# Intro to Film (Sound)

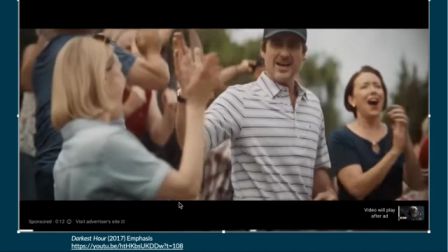47:41 I'm not supposed to have any commercials. I don't know why it's doing that.
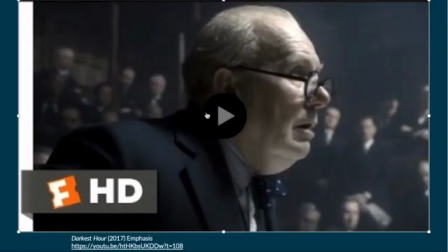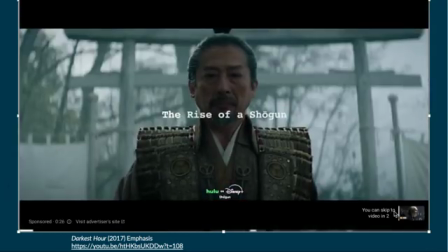47:51 Sorry about that. I'll just wait for this.
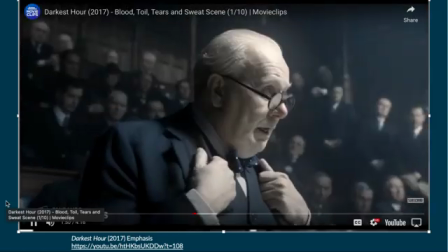47:55 Okay.
That we are in the preliminary stage of one of the greatest battles in history,
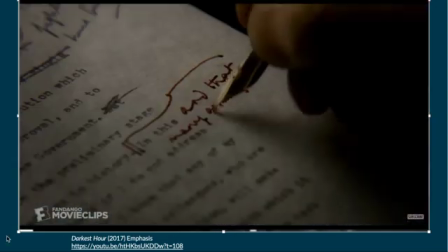48:03 and that many preparations have to be made here at home.
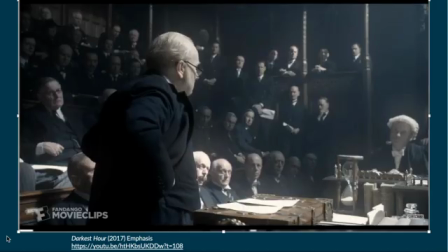48:10 Sir, I take up my task with buoyancy and hope,
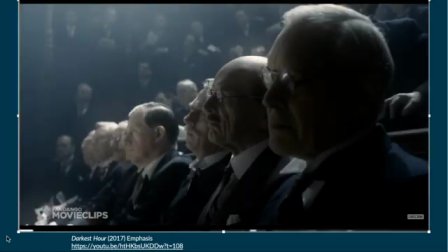48:15 and say to the House, as I have said to those who have joined the government,
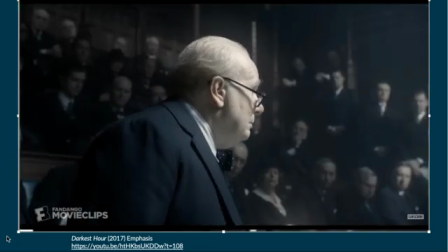48:21 I have nothing to offer but blood, toil, tears,
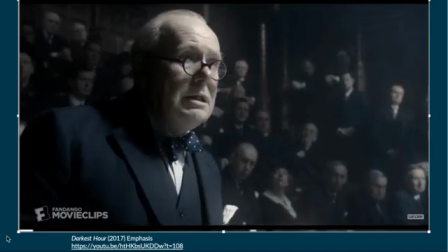48:28 and sweat.
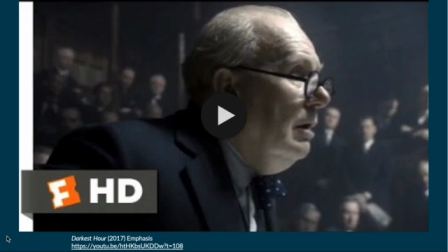48:32 We have before us an old...
So there's obviously an emphasis there on that word sweat and the typing of that word. Probably it's definitely saying that he makes a deliberate choice of every word he says, which is true of Churchill, Winston Churchill.
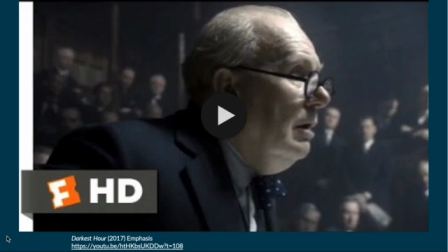48:45 He was very deliberate about some of the words he said, or actually no, many of the words he said and said in his speeches. So there's showing that emphasis there with the sound effect of the typewriter and showing it. So and that's it right now to talk about for sound and sound effects. Again, hopefully it matches up with your reading, and thank you for listening.